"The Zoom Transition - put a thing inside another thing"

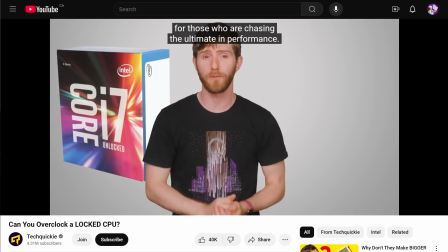248s
Then I transitioned this box out by using a pull transition, P-U-L-L.
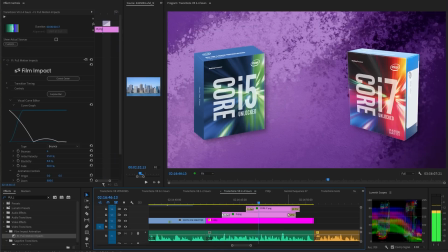254s
It kind of looks like a zoom in or out transition, but it goes from the center of the object instead of the center of the frame. Now it's time to talk some more about frame edges.
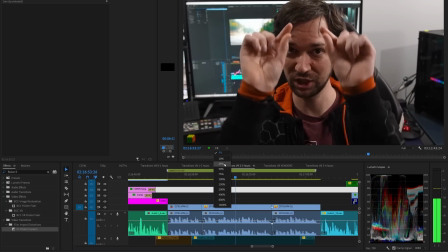266s
Long story short, any and all Premiere transitions can only work with the frame that you give them.
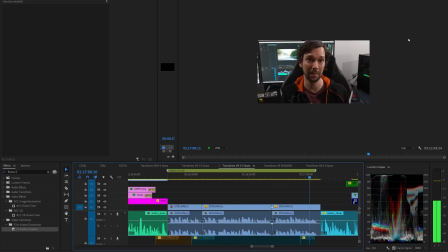271s
That's everything contained inside the boundaries of the program monitor. That's fine for some transitions, like wipes, but if you're doing a single zoom-in transition and you don't do anything fancy, it'll end up looking like this.
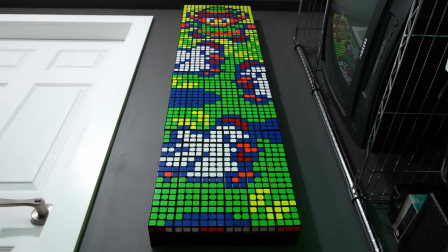286s
See the problem? Clip A is fine, but for clip B, which has to start out being smaller than the frame, we can easily see those hard edges, and they don't look very good. We could try to solve this by feathering the edge.
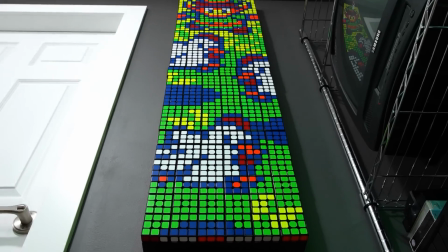302s
That's better, but still not ideal. If only we had more image information about what's out here, beyond the edges of the program monitor.
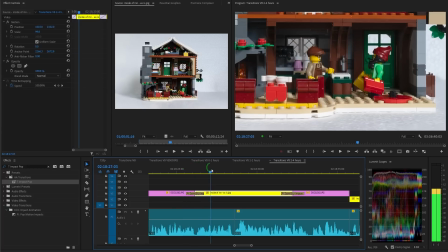311s
But we don't. Even if you have a larger video that you've scaled up,
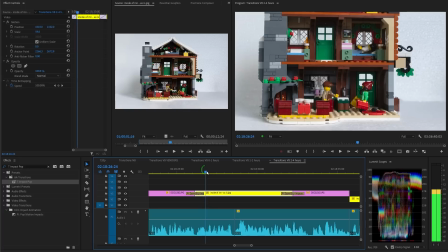317s
so that technically there is extra image information beyond the edge of the program monitor,
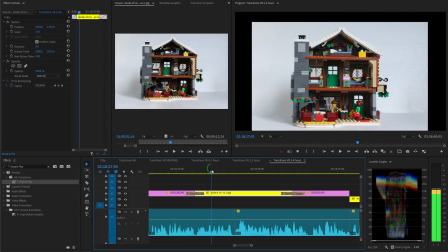323s
no transition in Premiere is able to use that information.
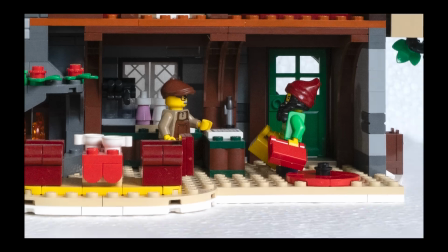327s
This includes all third-party transitions, which includes all true transitions and Buncho layer transitions.
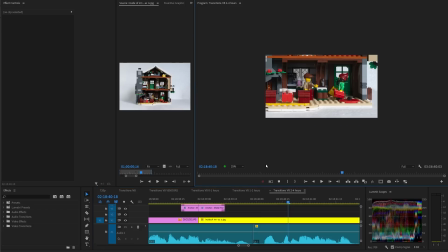334s
If a transition can only use what's inside the program monitor, how can it fill in this detail?
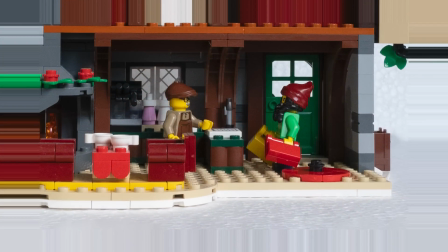342s
Well, it could take the edge pixels and extend them forever, but that almost never looks good.
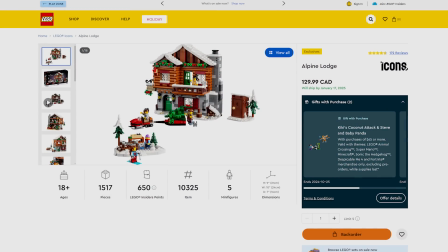349s
It sometimes works for website screenshots. What if we repeat the image, like on a grid?
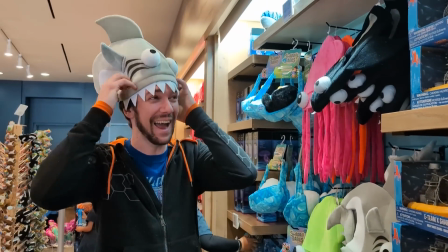354s
This is better,
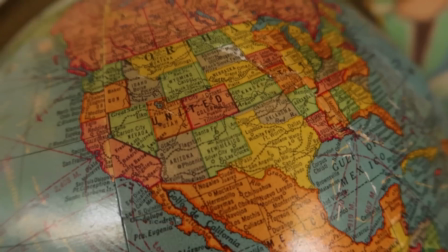356s
but we'll probably still be able to see those hard edges unless the video is very uniform in all directions, which is unlikely.
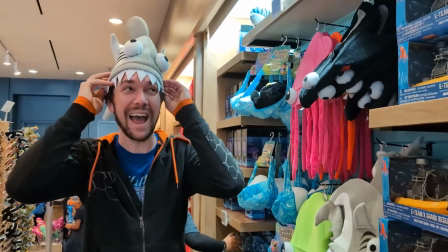365s
So what if we repeat the image but mirror it so that we know there won't be a hard edge?
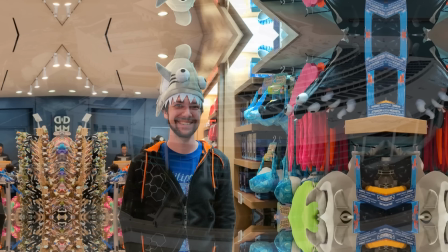372s
This is almost always the best way to do it.
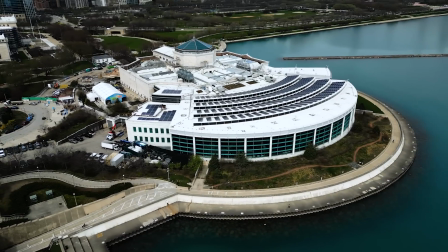376s
Then add some radial motion blur on top of that to disguise the mirror trick.
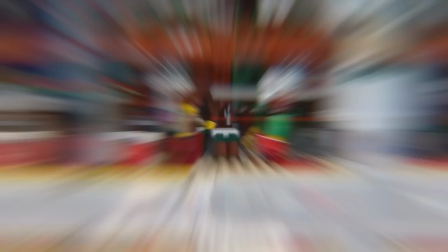381s
That's great. And maybe a teaspoon of chromatic aberration, a pinch of lens distortion,
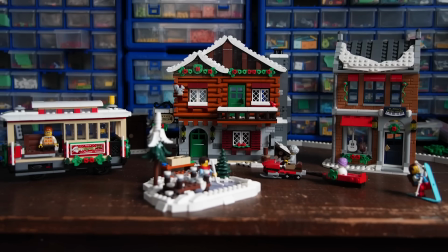388s
a smidgen of exposure, and you've got yourself a fantastic looking zoom transition.
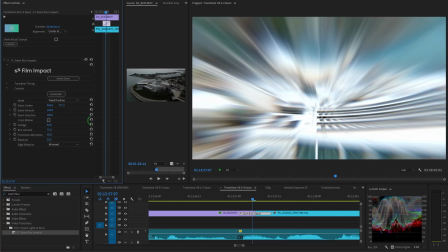395s
Now, the best transitions allow you to customize everything I just talked about and more, like the zoom center and zoom amount.
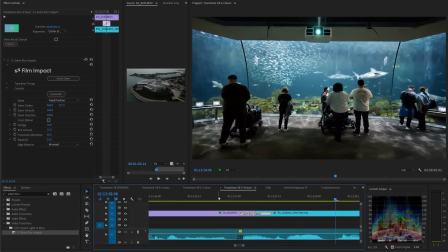404s
I already explained the film impact zoom blur, which does all of that stuff,
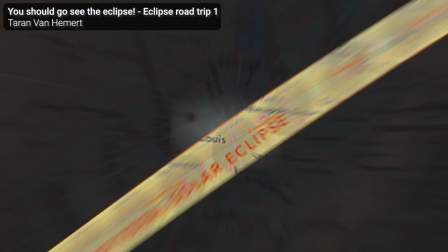409s
and I will explain the motion camera in the dedicated film impact chapter near the end.
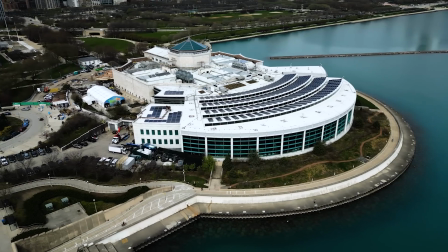414s
It's amazing. The BCC plus crash zoom dissolve has some parameters that film impact's zoom blur doesn't.
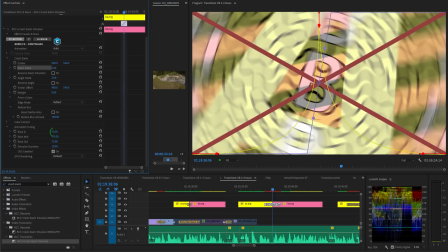423s
It's got spin, easing in, out, and center,
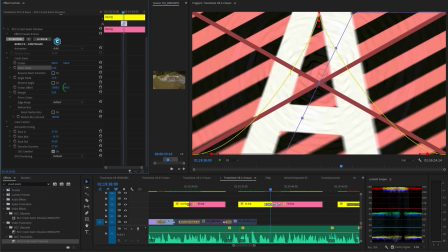428s
dissolve duration, plus some weird stuff like smear offset, which I would never use.
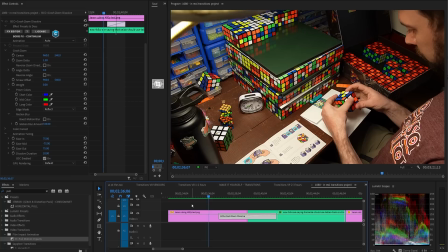434s
Also, it has the usual GUI, which I love. Unfortunately, we've got some problems. If you want a longer zoom transition, you'll notice this bizarre lurch in the motion in the very middle of the transition.
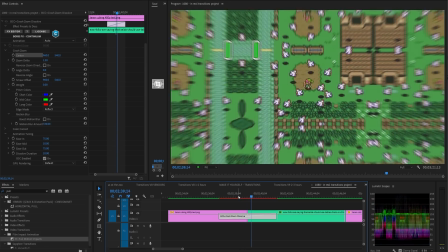448s
You might think that you can change the ease middle parameter to fix it, but nope, that does not work.
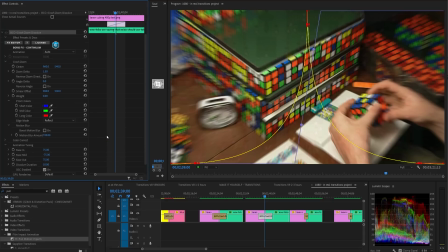454s
The only real way to avoid this is to turn on Boost Motion Blur.
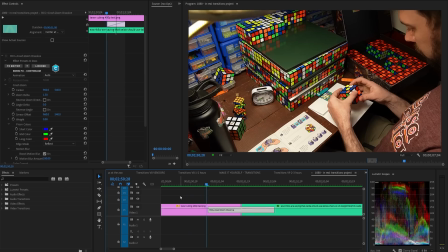460s
It certainly looks a lot better now, especially if you don't use such a long transition.
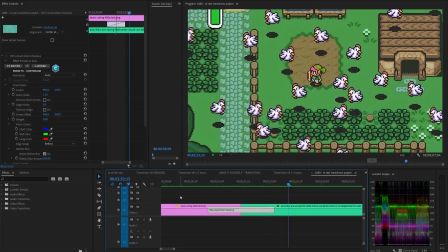465s
But the lurch is still visible if you look closely. Also, wait a minute.
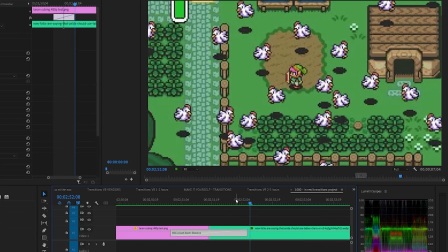470s
It's my old nemesis, the resolution reduction problem. Why?
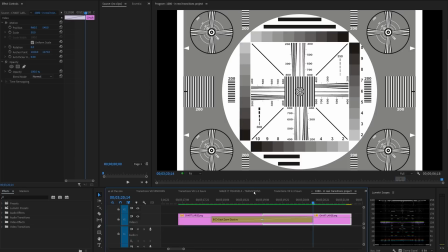474s
Boris FX, I know you're better than this. Hopefully they'll fix these issues after seeing this video.
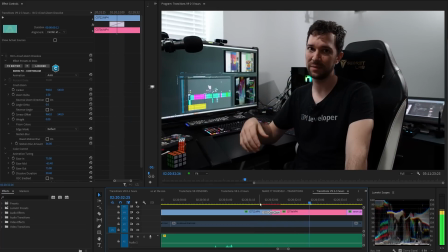481s
Remember, when applying your zoom transitions,
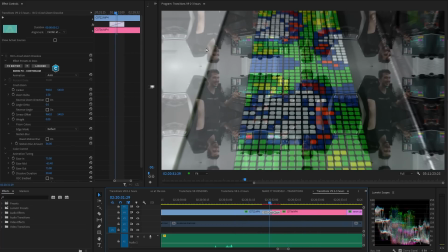484s
the viewer should not really be able to see any detail or repeating patterns in the mirrored images.